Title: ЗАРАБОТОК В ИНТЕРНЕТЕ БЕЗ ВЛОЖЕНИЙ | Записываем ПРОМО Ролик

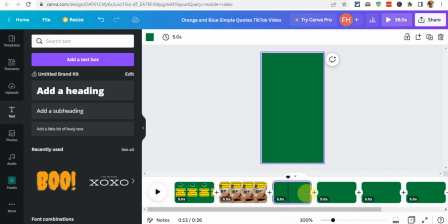(25:58)
Теперь следующая сцена, она 5 секунд сейчас выставлена, опять значит переходим загрузкам
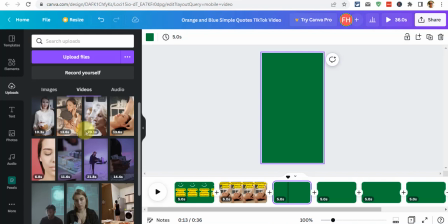(26:10)
загрузка берем уже следующую сцену следующая сцена у нас вот это пусть и
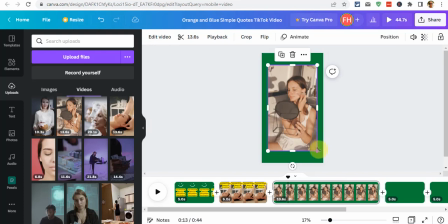(26:16)
будет девушка которая ухаживать за своим лицом опять же растянули и вот так сделали
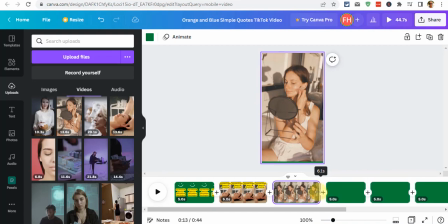(26:25)
короче ролик чтобы он был 5-6 секунд вон видите черненьким показывает ну пусть будет 5 и 5 секунд вот так и сюда значит вставляем
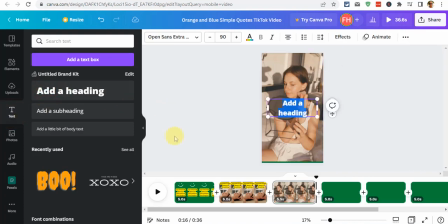(26:39)
текст опять же текст опять же переходим сюда берем
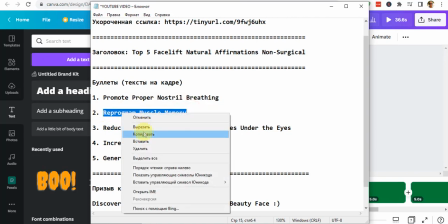(26:45)
следующая копируем и вставить
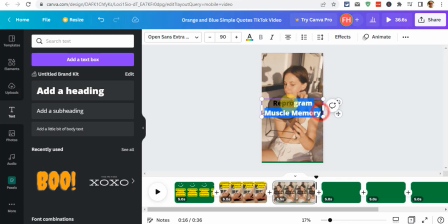(26:51)
все очень просто все очень просто ничего сложного
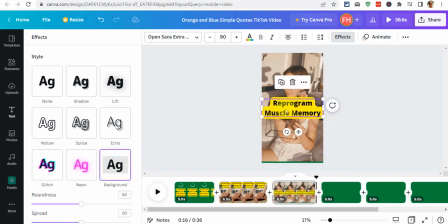(27:00)
эффекты подсветка она стала желтая взяли убрали видите наверх не получается а вниз можно чтоб лицо не перекрывалась ничего вот ножки перекрывает но ничего страшного
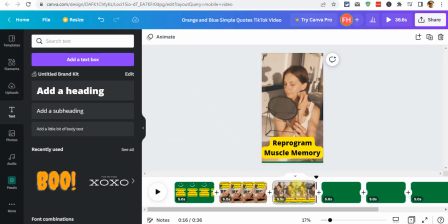(27:16)
вот следующая сцена 5 секунд следующая сцена опять
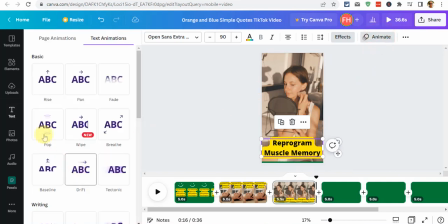(27:21)
же смотрите вы можете какой-то эффект если мы там использовали вот это ну пусть будет
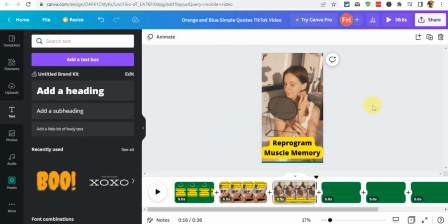(27:27)
везде один и тот же до эффект чтобы была какая-то логика
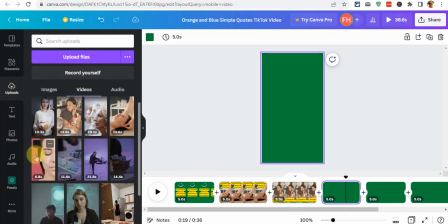(27:33)
во всем этом опять переходим на видео Значит, у нас там следующая сцена – вот эта девушка,
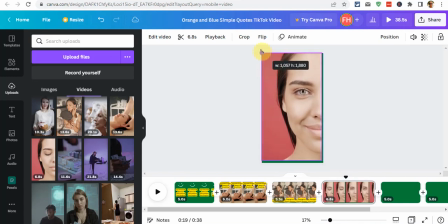(27:41)
которая с удивлением открывает глаза и видит, что ее лицо похорошело. Вот так. То есть, когда делаешь ролик, надо как-то сценарий себе представить.
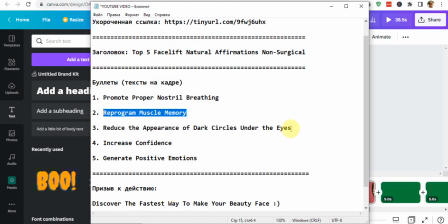(28:00)
Опять же, сюда берем, уже вставляем следующее. Тем более здесь про глаза есть,
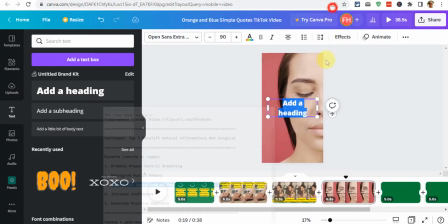(28:07)
что убирается вот эти тени под глазами. То есть, ребята и девчата, постарайтесь как-то,
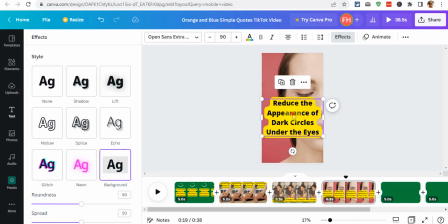(28:18)
чтобы все это соответствовало сценарно тому, о чем. То есть, вот эти сцены, чтобы они соответствовали тому,
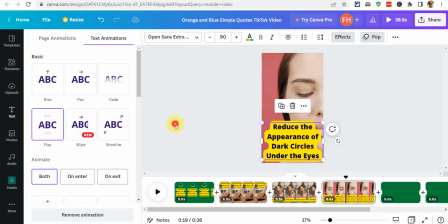(28:31)
о чем идет речь.
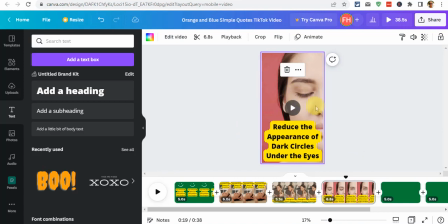(28:36)
Вот нету теней под глазами, да, вот это выражение. 6 с чем-то секунд Сама сцена недолгая Ну пусть будет 6
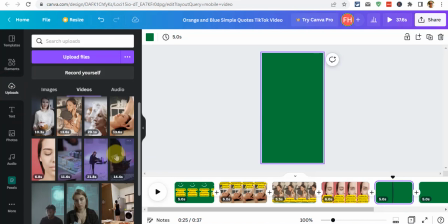(28:50)
Дальше Идем в следующая сцена Следующая сцена у нас вот эта женщина Которая с удивлением смотрит на
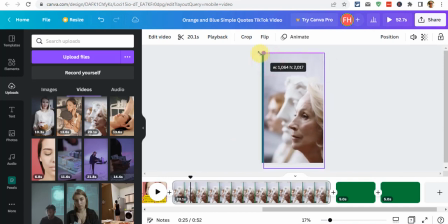(28:58)
Преобразовавшееся Лицо Вон той девушки Да Вот так пусть будет чуть поменьше Передвиню Вот так
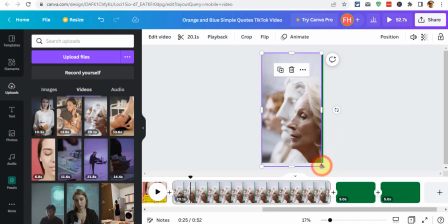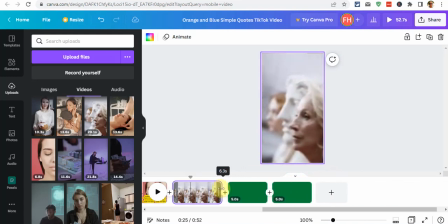(29:19)
уменьшаем время нам не надо этот ролик где-то на 20 секунд
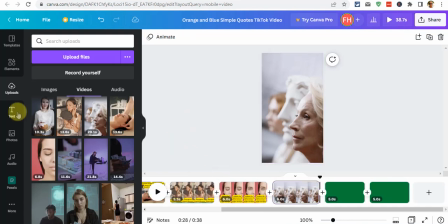(29:25)
он нам не нужен так текст опять же тоже
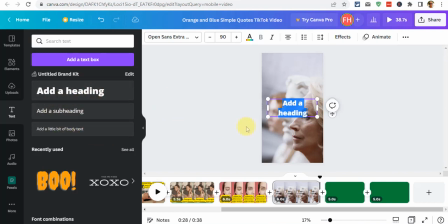(29:30)
можно любой шрифт тут выбирать без разницы подвинем его вверх давайте
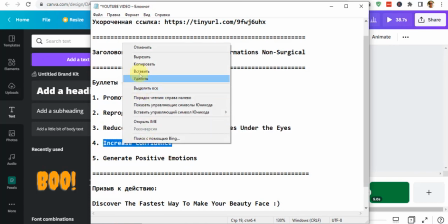(29:42)
текст вставим копировать вставить
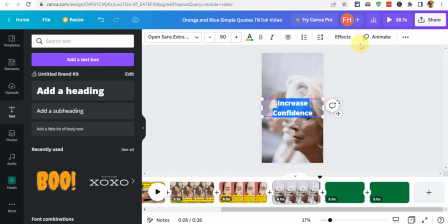(29:50)
делаем значит эффект
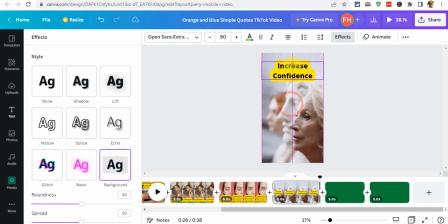(29:54)
желтый и убираем его вверх чтобы
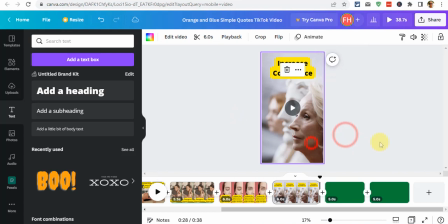(30:00)
лицо не перекрывалось хорошо
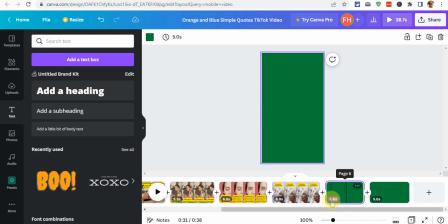(30:05)
следующая сцена у нас 5 секунд здесь на таймере все видно что сколько длится сейчас 5 секунд
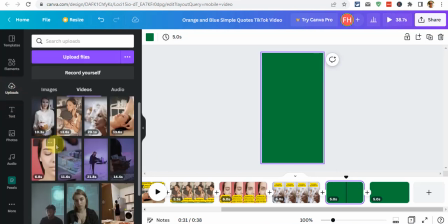(30:14)
может я сейчас ставлю ролик он будет длиться
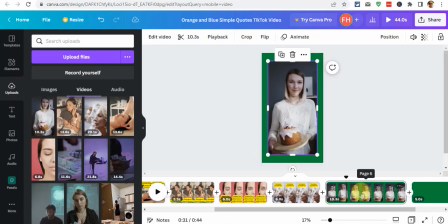(30:18)
дольше вот видите растянулась аж 10 секунд так что здесь придется уже сокращать вот так вот прям за уголки берем и заполняем вот это
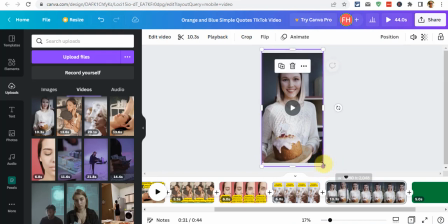(30:33)
зеленое поле чтобы его не было видно вот так вот так
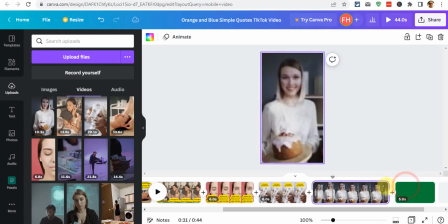(30:38)
уменьшаем здесь время опять же где-то 6 секунд 6 чем-то сюда вставляем текст
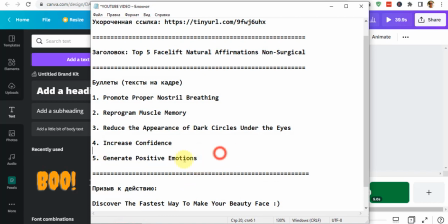(30:52)
шестого булета так сказать
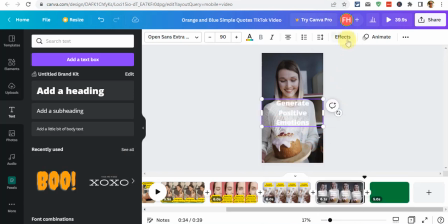(31:01)
вставить эффект подсветка
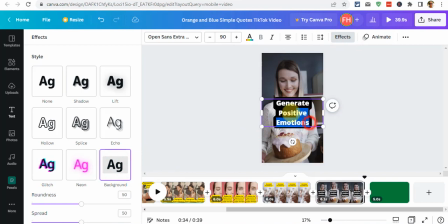(31:06)
она черная значит буквы надо поменять на
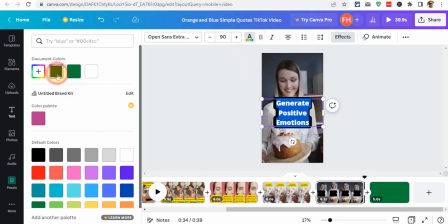(31:11)
черные чтобы она везде было одинаково вот так теперь
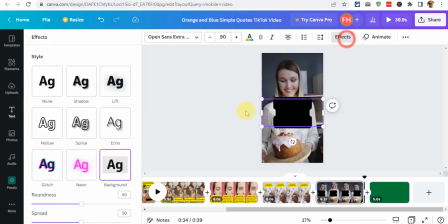(31:16)
эффекты выбираем То же самое и все. Теперь смотрите, передвигаем ее вниз. Тем более пирог нам не очень нужен.
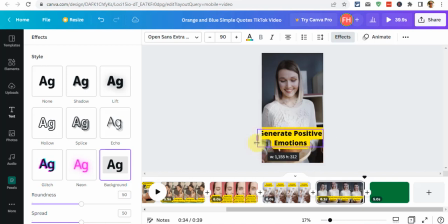(31:28)
Можем этот пирог вообще скрыть. Можем вот так вот сделать, вот так. Позитивные эмоции. Можем вот так вот сделать, чтобы пирог был видно и девушка
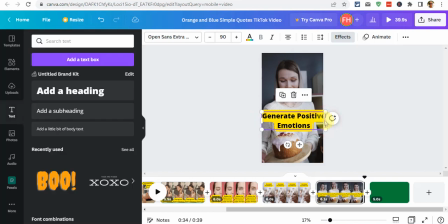(31:46)
не перекрывалась. лицо так здесь плохо схватывается так если
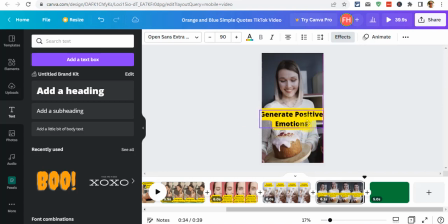(32:00)
видите что ну как хотите не получается да вот смотрите у меня вот не получается чтобы она все вместилась она буквами уходит форму удовлетворяет вот это
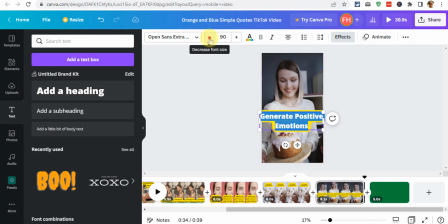(32:17)
вмещения нет вот смотрите можно уменьшить или увеличить шрифт вот я чуть-чуть уменьшаю шрифт и все у меня все умещается вот так по центру вот так
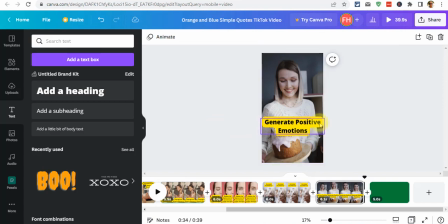(32:35)
все генерируйте позитивные эмоции ну и в конце самый последний
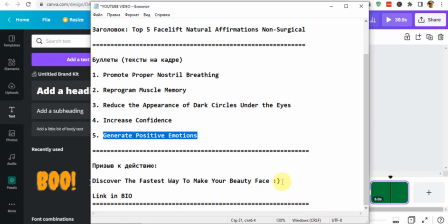(32:43)
это уже просто просто призыв к действию вот так вот копируем вот это сначала
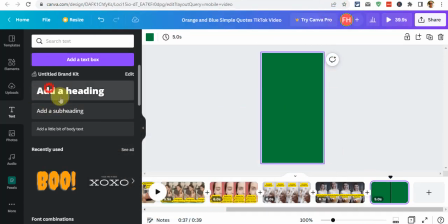(32:53)
текст вставляем текст
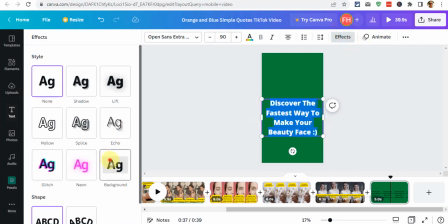(33:00)
эффект желтенький его наверх
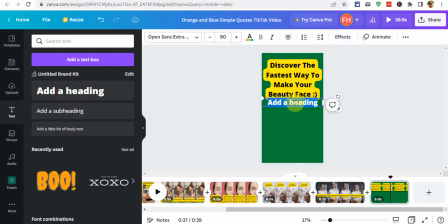(33:08)
еще раз сюда добавляем текст а это уже у нас будет призыв к действию так
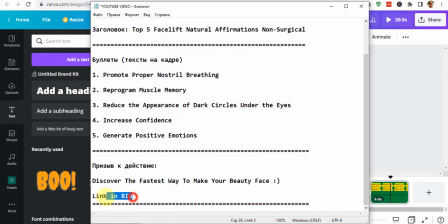(33:15)
называемый то есть link in bio то призыв к действию а здесь мы
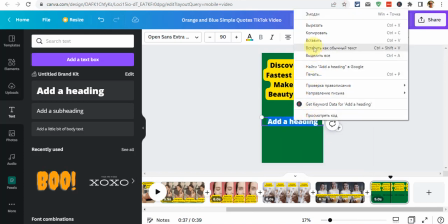(33:24)
говорим нашим уважаемым посетителям что у нас в bio есть
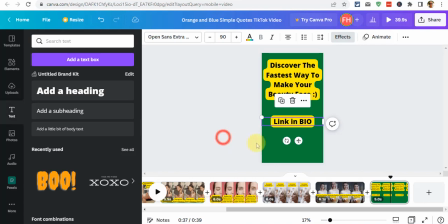(33:33)
ссылочка все теперь